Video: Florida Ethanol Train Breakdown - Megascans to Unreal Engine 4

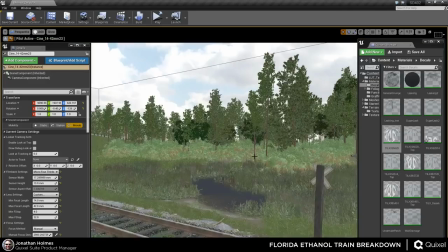2969s
Speaking of scenes and whatnot as well, I think the custom water actually went really well in here.
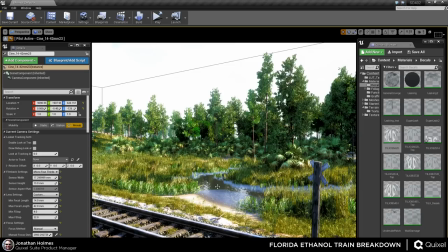2975s
If I had the planar reflection turned on again, it would look a lot better. But I mean, I think it really kind of came together, and one of my favorite things was having people come up to me and say, "This looks like Florida. It looks like a hot, humid hellhole." I love it.
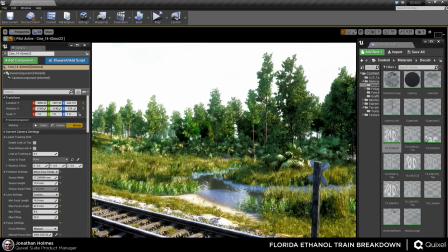2990s
I also feel like watching this, I feel uncomfortable because I feel like there's bugs crawling on my skin because I know what it's like to be out in these woods, and I know there's probably 1,000 mosquitoes just waiting to kill me. So I got a couple of those comments, which was nice, and again with the overexposure on some of this, it's designed to elicit a specific mood.
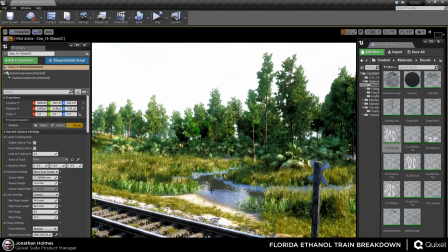3009s
I want this to look like it's hot. I mean, right now I live in Orlando, right? Outside, compared to the snowy wastelands of Scandinavia where Linus is from, it is currently, I think, almost 30 Celsius outside, and for those of you in America, it's about 91 degrees outside right now.
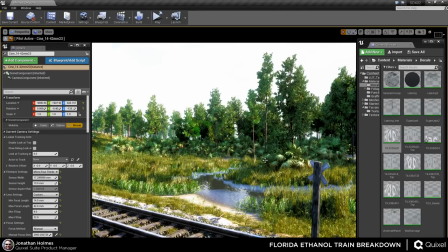3027s
It's hot as hell. I'm almost sweating inside of my office right now with fans running on me and the air conditioning set to 79. It's awful. So I want this overexposure to really reflect the dystopian hellhole that this state has become in the last couple of weeks.
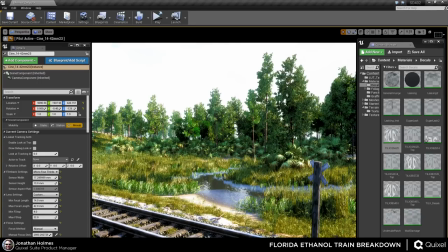3044s
It has gone from being nice, oh, I'm biking to work, it's lovely out here, I'm not even breaking a sweat, to yesterday being like, oh god, I hate this so much.
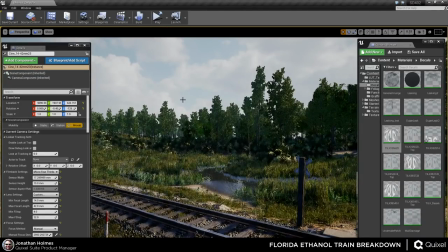3054s
So I wanted to announce that Jonathan is going to be personally creating the next installment in the Fallout series.
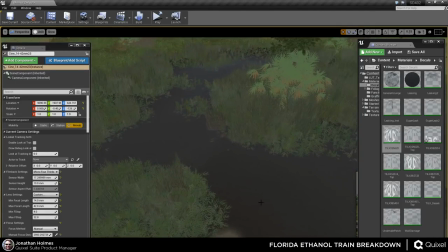3063s
Oh boy. Yeah, I love that. Congratulations. Well, truth be told, if no politics, I'm not getting into that.
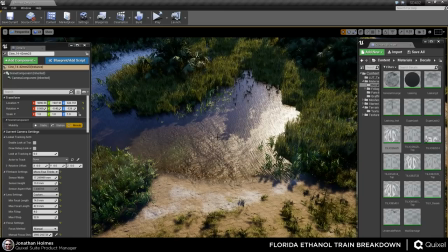3070s
All right. So okay, let's back away. Let's not talk about nuclear annihilation right now. Jonathan, yes. You just quickly touched on the water, and we have Curious Kev asking how you went about making that.
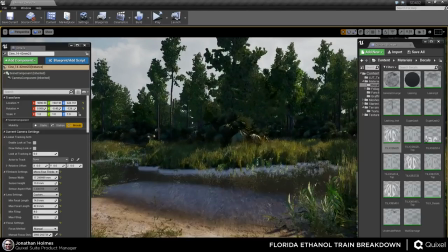3088s
Is it a separate mesh or just texture work? This is a separate mesh.
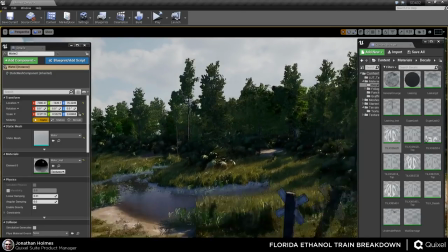3093s
It has to be a separate mesh for it to actually function inside of the editor. Unless you want it to make it look like a muddy pile, I suppose.
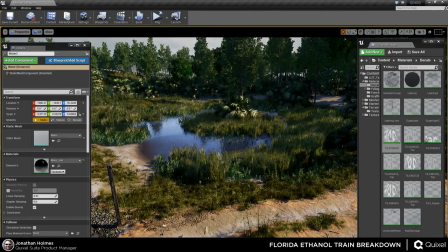3099s
Like if I... Here, let me change my... You can't see my outlier, it's on my third screen. But select this and hide it. So there's a couple of components to make the water work.
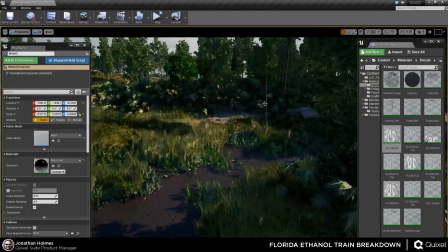3110s
The terrain shader has 5 materials in it.
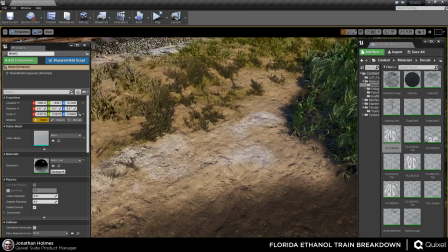3114s
One of them is a copy of the main dirt, and then there's...
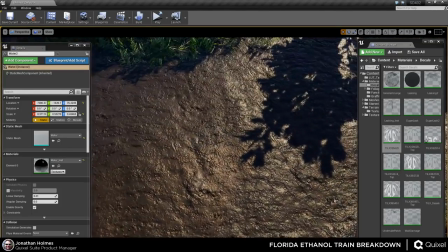3120s
That one is set to have like a very high reflectance value, so it's like, or not reflectance, rather roughness.
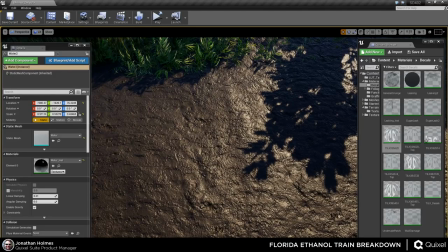3125s
The roughness is set to be very, and I guess not high, we're thinking inverse here, very low roughness.
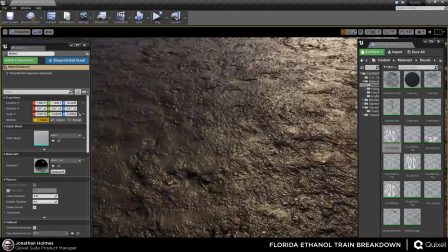3131s
It's very muddy looking. So I want that to look like it's covered in water, right?
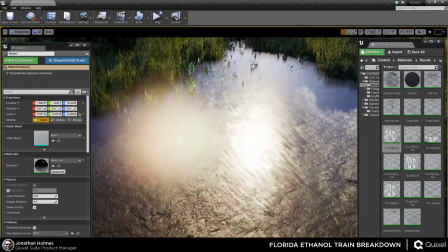3135s
So I come here and I turn the water plane back on, and it kind of gives you the illusion that this is a muddy lake,
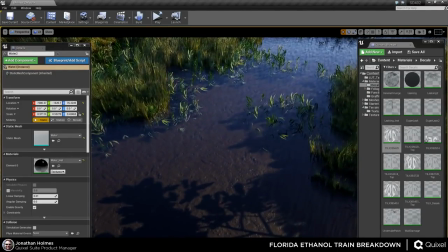3142s
probably full of leeches and snakes, like water moccasins and all that other fun stuff that when you go walking in here you might not want to walk back,
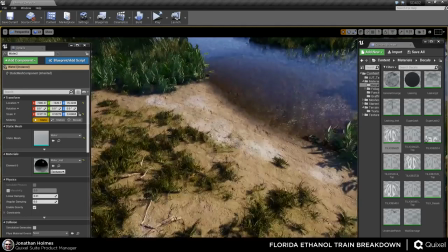3149s
never come back to it again, basically. Oh, and horseflies. If you've never been bitten by a horsefly, consider yourself lucky.
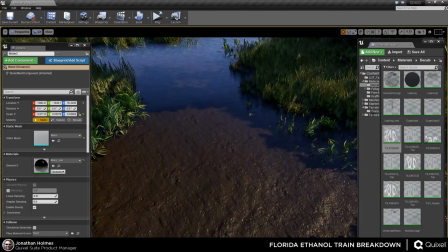3156s
So the water shader is pretty simple. It's nothing particularly amazing.
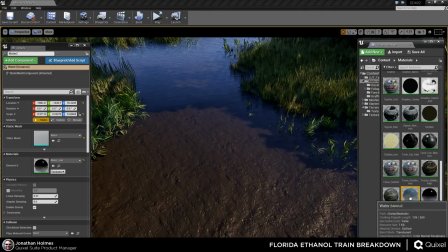3161s
Let me pull it up here for you. So there's an instance of this as well, so I can change all of it.
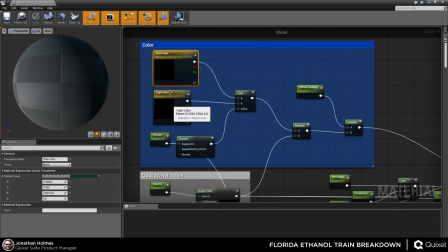3167s
If you've never made a water shader before, it's really nothing more than just some parameterized colors and then some ripples that I processed through Endu,
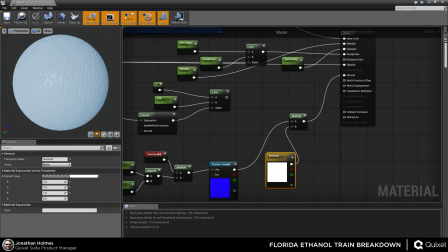3176s
which is what the normal map is. It looks absolutely horrible here because it's not being controlled by anything yet.
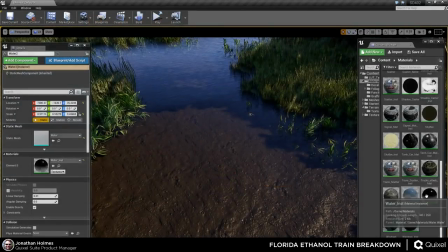3181s
So if we go to the instance itself, we can then make this do something.
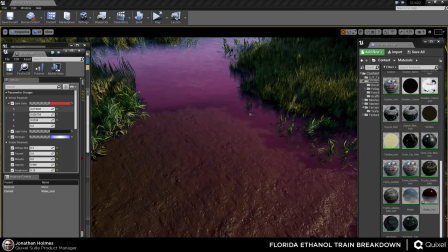3187s
So for example, I can change the color of this water at any point, make it as bright or as dark as I want. I can also change the, I believe it's the color of the edges. Nope, that's a different color. Never mind, that's a blending color. Right. The dark color, from what I remember, this has been a few months since I made this.
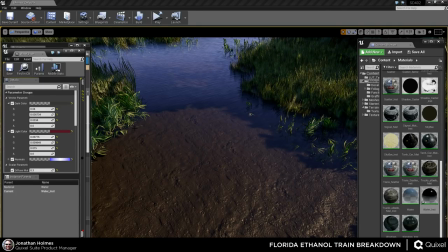3206s
The dark color is like the color of where it starts to blend and turn into like a depth, and the light color is where it's kind of like reflecting the sky. And let's see here.